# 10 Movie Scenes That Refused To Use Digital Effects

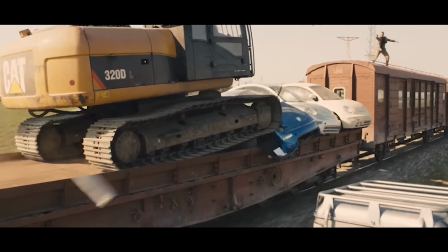Skyfall is no exception to this, offering a chase scene and an action set piece on a train, all within minutes of each other.
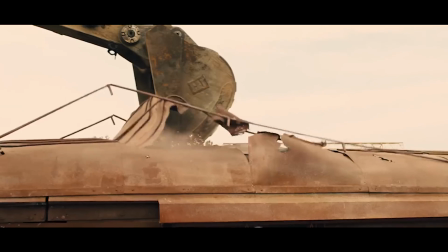With the help of some digital effects, the filmmakers could have likely saved themselves some time and coordination, but who wants that?
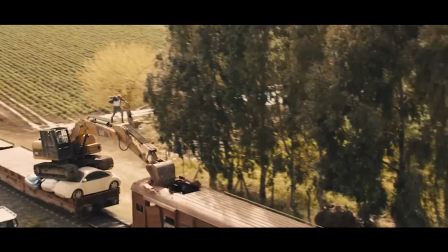Skyfall's crew decided a real train and an excavator were needed for maximum mayhem.
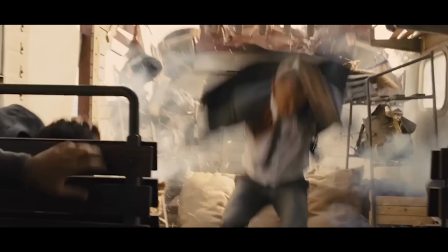While the train was being torn to shreds, Craig's double was weaving in and out of danger for some of the more brutal moments.
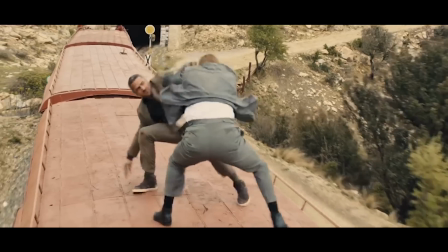However, Daniel did do a lot of the stunt work himself, ensuring no digital effects were hiding his performance.
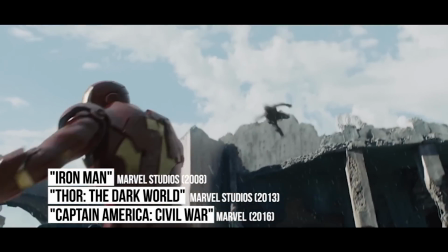Thor: The Dark World. Let's just get it out of the way. The Marvel movies use a lot of digital effects.
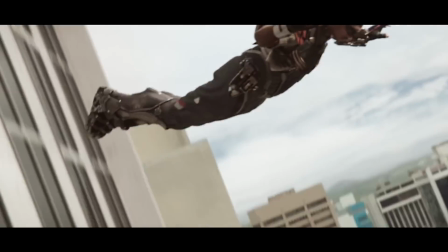There's no denying that the MCU and many other superhero films are dependent on a lot of digital effects in order to deliver some of their action scenes.
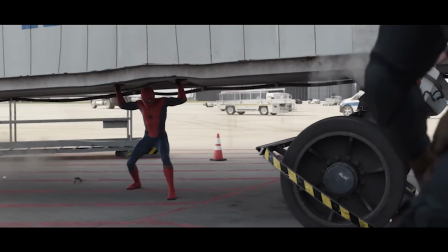Could they use practical effects in some cases? Possibly, but the end result is still quite stunning overall.
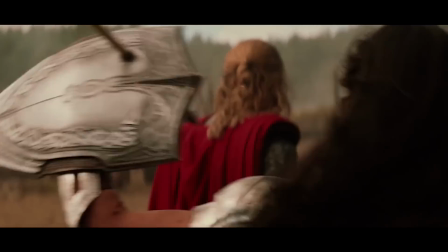Yet, despite all of the CGI found in those movies, there was one scene in Phase 2 that actually didn't use any digital effects that you probably didn't even know about.
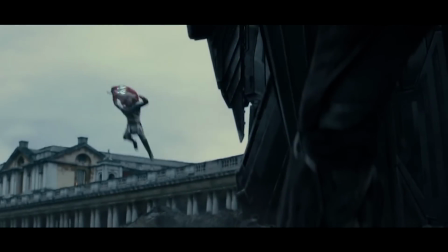Thor: The Dark World probably isn't a fan favorite, but it does get some recognition from us for creating an awesome visual effect in camera.
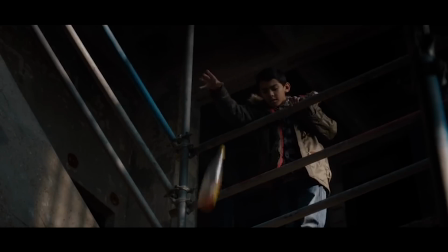Early on in the film, Jane, Darcy, and Ian are exploring an anomaly and eventually end up discovering wormholes and the ether.
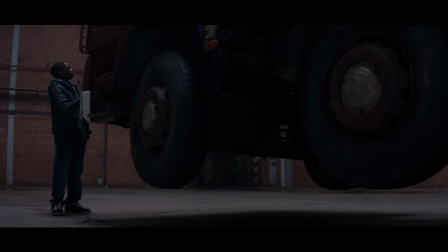One of the telltale signs something was amiss was the floating truck. One gentle push would send this giant cement mixer into a spin.
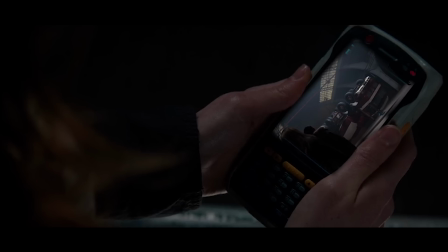Amazingly, this was created without any digital effects. Well, save for removing the hydraulic arm, which spun the giant truck around like a pig over a campfire.
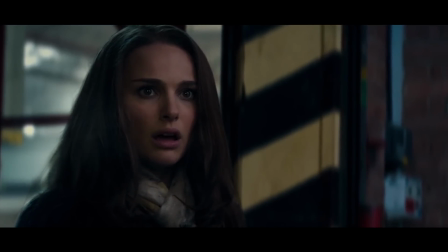That aside, there was actually a giant truck spinning on set for everyone to marvel at.
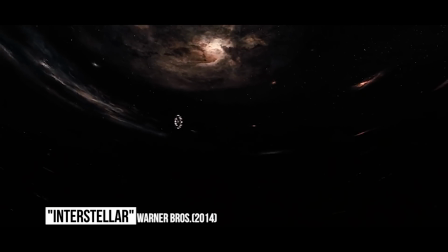Interstellar. You'd think that a film set in the deep recesses of uncharted space would rely heavily on CGI.
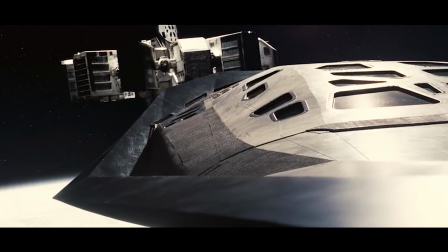Under normal circumstances, you'd be right, but under the direction of Christopher Nolan, you best believe there's gonna be some scenes that just had to be made without the use of digital effects.
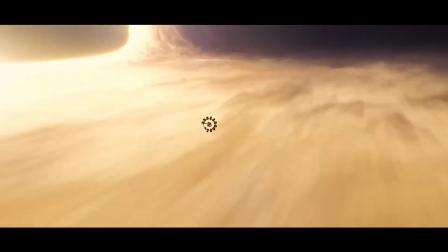There are a surprising amount of practical effects in this film, but there's one that definitely will surprise you, as it's the most surreal moment in the entire film.
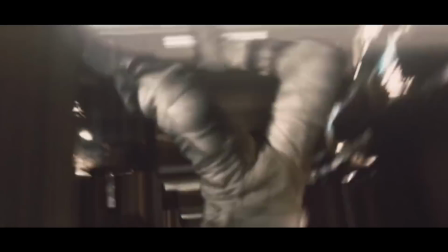After entering the black hole, Cooper finds himself in the fifth dimension and literally transcended space and time.
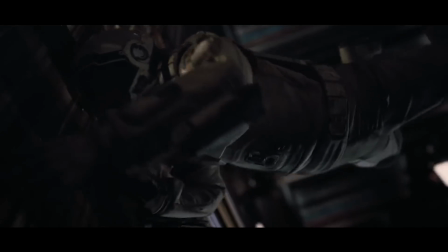Well, here's something to put down on your resume next time. This scene may look out of this world, but it's in fact a giant 3-story set.
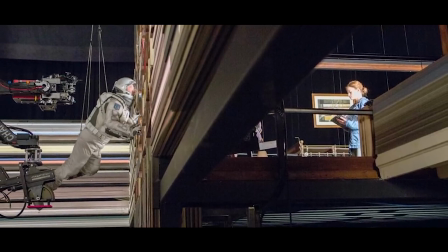Matthew McConaughey found himself attached by some wires and swung around the giant and trippy-looking set.
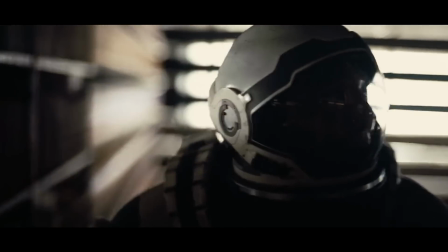The walls were made out of high-res laser print wall projections and helped give a feeling of being in space like we've never seen before.
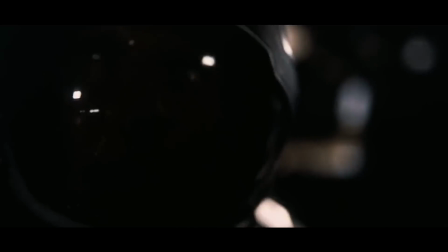This could easily have been done with the help of some green screen technology, but Nolan is always adamant about getting it to look as real as possible.
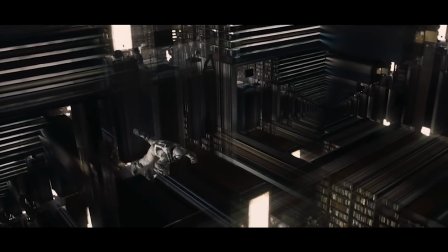He argued this method was the best way to give us something truly out of this world. And boy was he right.
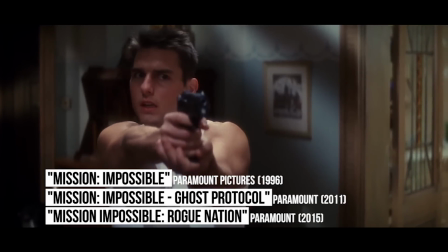Mission Impossible: Rogue Nation. Before Tom Cruise fought the undead in the Mummy reboot, he was doing all sorts of crazy stunts for the Mission Impossible series.
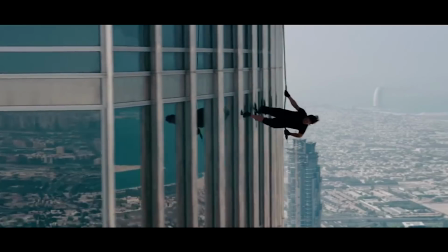Much like the films themselves, the action scenes have gotten progressively better as they've gone along, opting to limit their use of digital trickery.
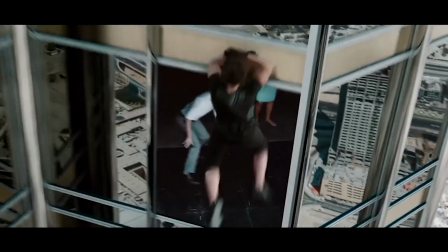Having Tom Cruise doing his own stunts also makes these scenes even more breathtaking.
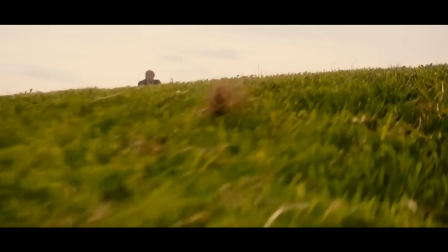While Ghost Protocol saw Cruise climbing the Burj Khalifa, Rogue Nation decided to take it to the next level and put all their cards on the table.
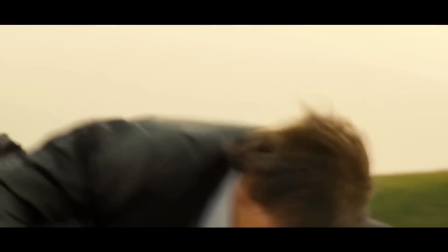Climbing a building is one thing, but hanging off the side of an airplane during takeoff is quite another.
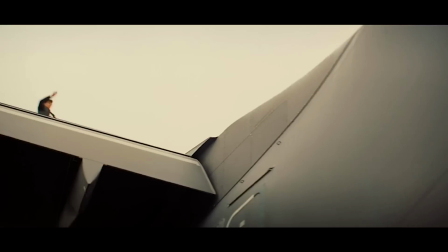Cruise did this without any green screens or digital planes.
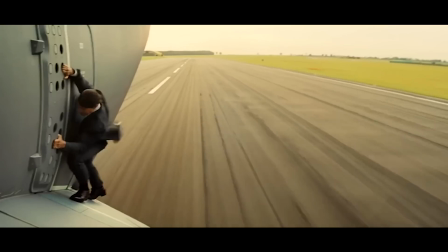He was strapped to the side of the plane with only a safety harness and hung onto the plane for dear life as it took off into the sky.
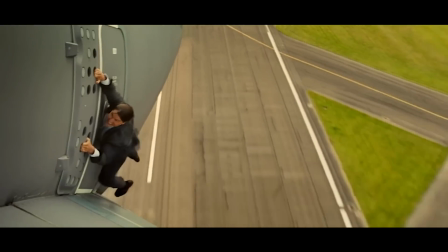The amount of speed and wind hitting Cruise's body would definitely put most people off from doing this stunt.
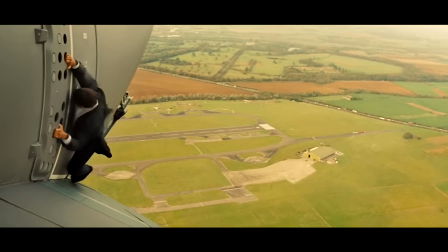But as we know, Cruise is all for doing as much of the action himself and doing it for real.
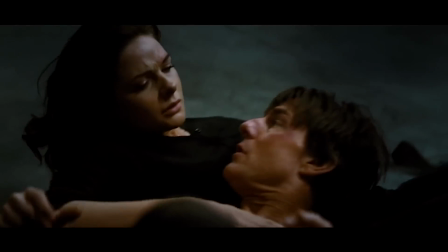With Cruise returning to the Mission Impossible franchise in 2018, along with the Man of Steel himself, Henry Cavill,
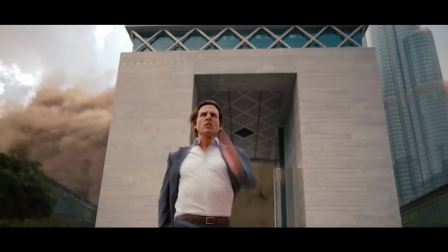we can only assume that we'll get even more jaw-dropping scenes done without any digital effects.
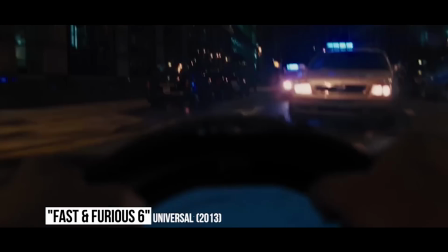Fate of the Furious. When it comes to all-out cartoony action, the Fast and Furious franchise is definitely the king of that mountain.
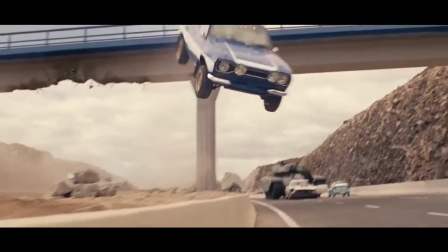The series has shown no signs of stopping. In fact, they keep getting better as they go along.
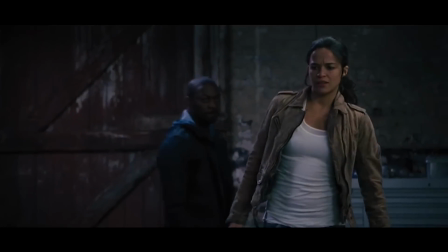Fate of the Furious continued this trend, not only being an awesome movie, but having some insane stunts that didn't rely on CGI.
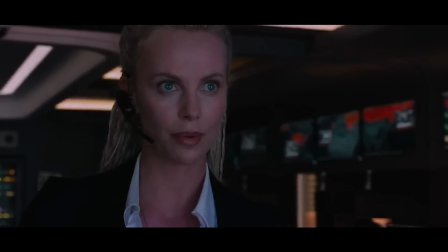Remember the scene in the movie where Charlize Theron's character Cypher decided to remotely activate all the cars in New York City?
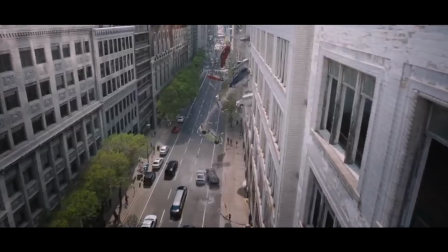We do too. But the most insane part of that so-called zombie scene came when cars were raining down from the sky.
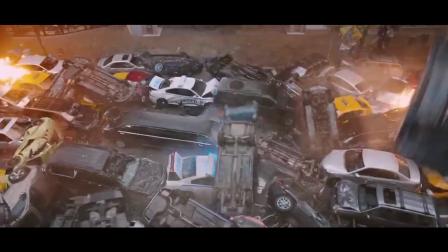We know what you're thinking. Surely that part was CGI. Turns out, it wasn't. The production crew actually dropped cars out of a building and onto the streets below.